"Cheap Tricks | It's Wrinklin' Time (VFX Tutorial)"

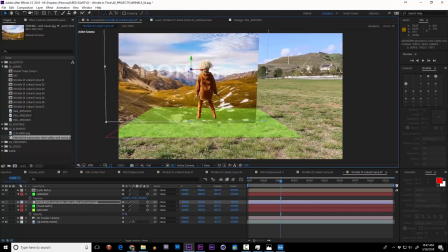I downloaded a sample and placed it into my background to see if I liked it.
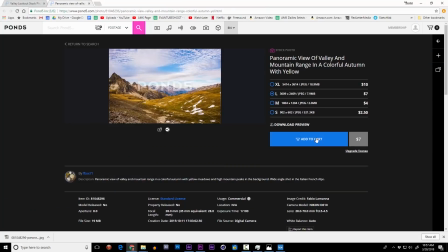Once I did, I spent a cool $7 on this version that was high enough resolution for my purposes, and then threw it into Photoshop.
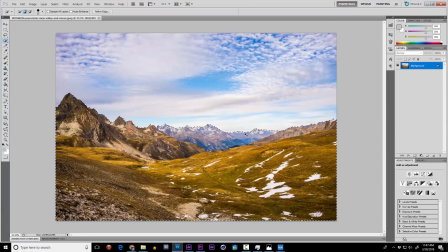I isolated the mountains with a quick select tool, then applied the liquefy effect.
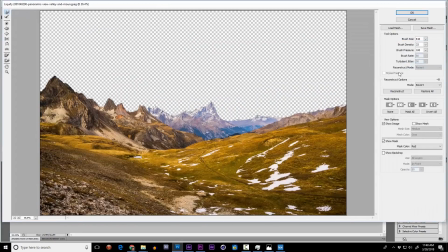The landscapes in Wrinkle in Time were weird but familiar, and that's what I wanted to do here. Just distort everything until we got some pushed shapes that you wouldn't really see on Earth, but nothing that looks too smeary.
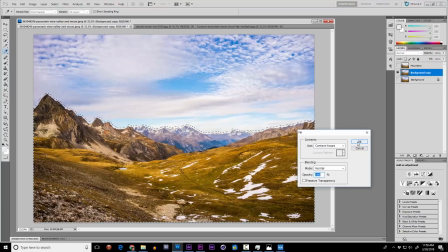Next I moved on to the sky, where I used the content-aware fill tool and some clone stamping to create an all-cloud layer.
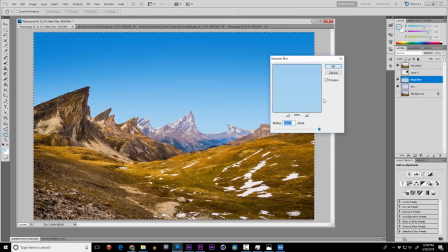I painted the layer that represented the blue sky, and then I keyed out the sky color from that cloud layer.
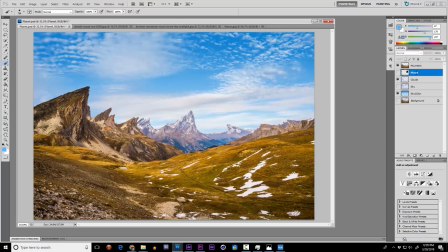This way I can paste a generic planet right behind the clouds, and voila! Instant interdimensional planet look.
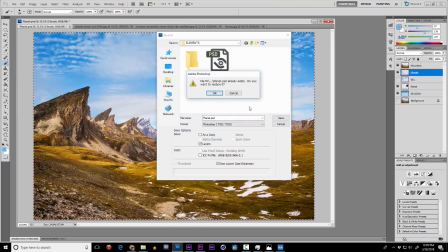And in case you're worried about it, the other planet has really low gravity, is tidally locked to this one, so this planet is totally sustainable.
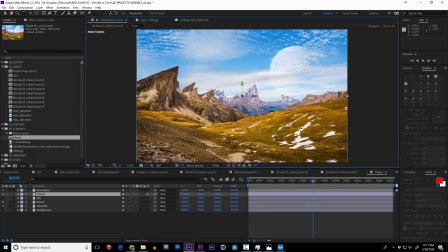Once I bring my layers into After Effects, I animated the Photoshop comp by turning the cloud layer 3D and adding some subtle movement.
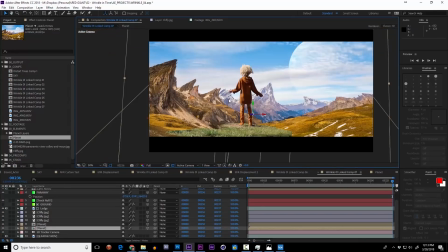I used the location of the faraway nulls from my 3D track to place the comp, and then I used a little trick to bend layers.
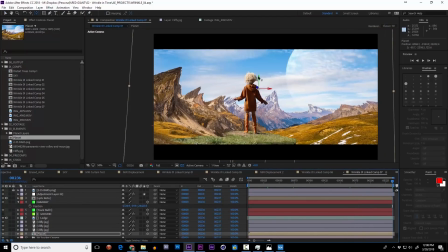That is, I adjusted the anchor point to about right here below the horizon, duplicated the layer, and then rotated a bottom copy, and stretched it forward.
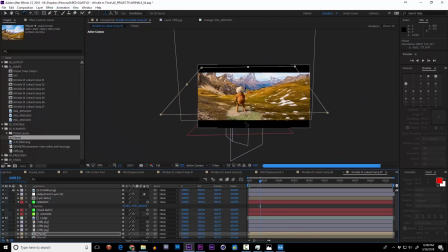This way there's a little bit of parallax that you get, and it's not just one flat card.
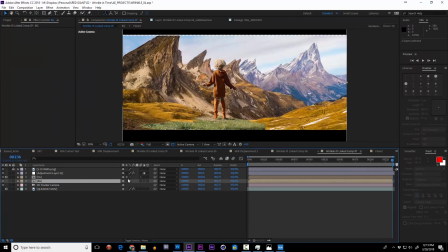I pre-composed the foreground and background layers so I could easily work with them as two separate elements,
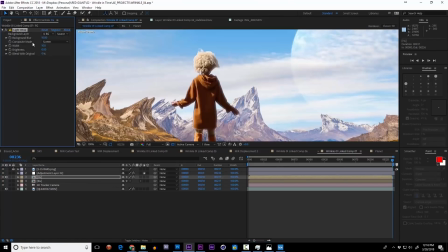adding a little bit of light fog in between the two and some subtle light wrap on top.
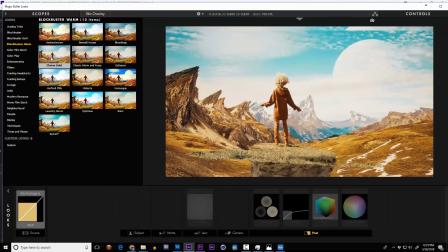Next I shopped through Magic Bullet Looks, where I could really quickly preview a bunch of cool different ways this planet could look.
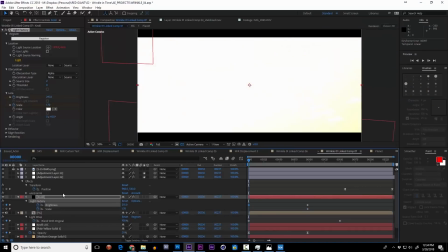I've also added what my good friend Eric calls a load-bearing lens flare, because why not?
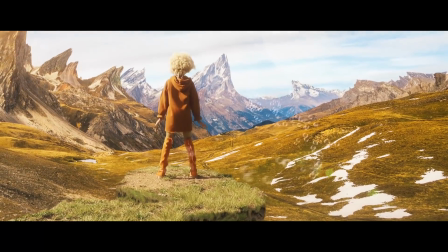One very last-minute addition was these bubbly particles that float by.
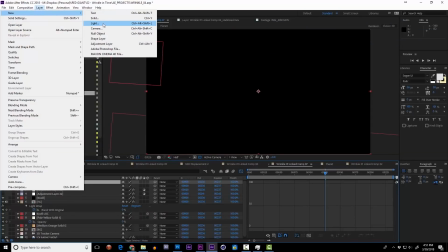To do this, I added a light called Motion Path 1.
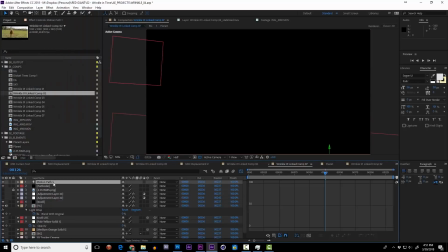Now this wasn't so I could use it as an actual light, it was so I could use it as a finely tunable particle path.
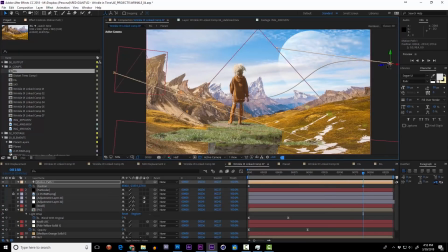I animated the path to curve right past Lyric and then on into the background.
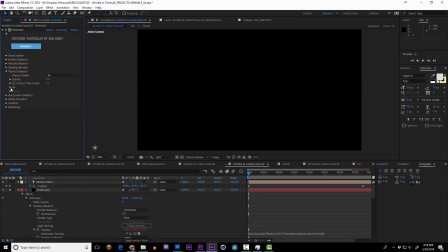I added a new solid with a particular effect, and way down under the air settings, I can select Motion Path 1.
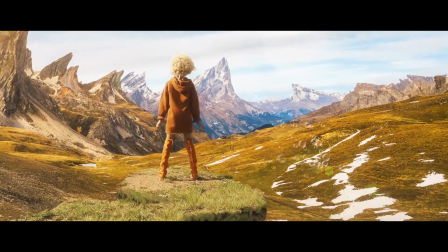This tells Particular to let its generated particles flow along a specific path.
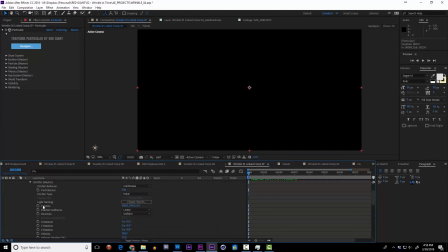But one more thing I need to do is make sure that the emitter is aligned with the first part of this motion path.
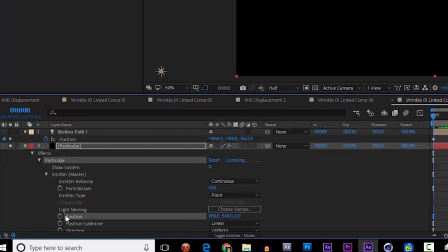I could do that by kind of copying and pasting the values over from this motion path, but I have a feeling I might be playing with these values, so I'm going to link them with a really simple expression. I'm going to pick whip the position of the particle generator to the location of the motion path light,
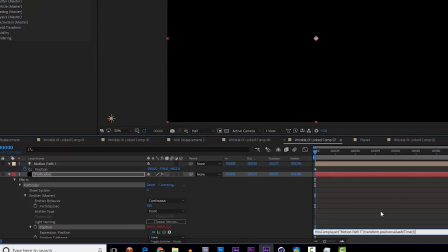and then type dot value at time 0.
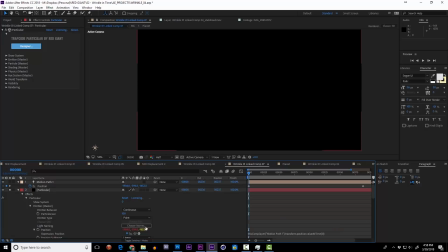Now as I move this path around, the generator will always start at the first frame of the motion path.
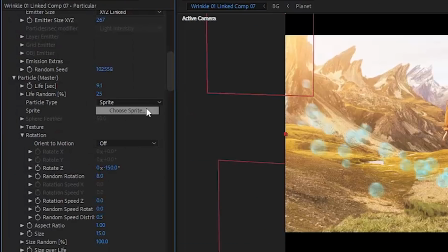Particular comes with a bunch of really cool sprites. Shopping through them, I chose this bubble one,
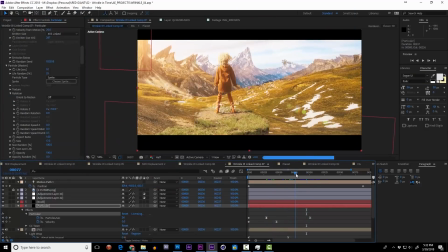and then played with a few different settings, and let these bubbles flow right along the motion path, and off into the background. And there you have it, the final look of this interdimensional planet landscape.
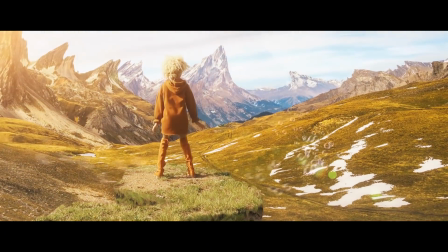Full body roto and full background replacement in a really slim timeline.
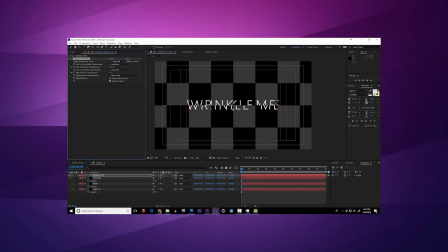And that's really everything. So to summarize, we learned a little bit about displacement maps and the different ways you could use them to create different looks.
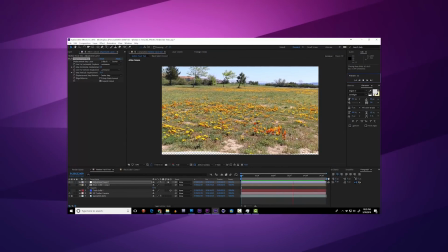How you can use pre-composed 3D displacement maps to move along with camera movements.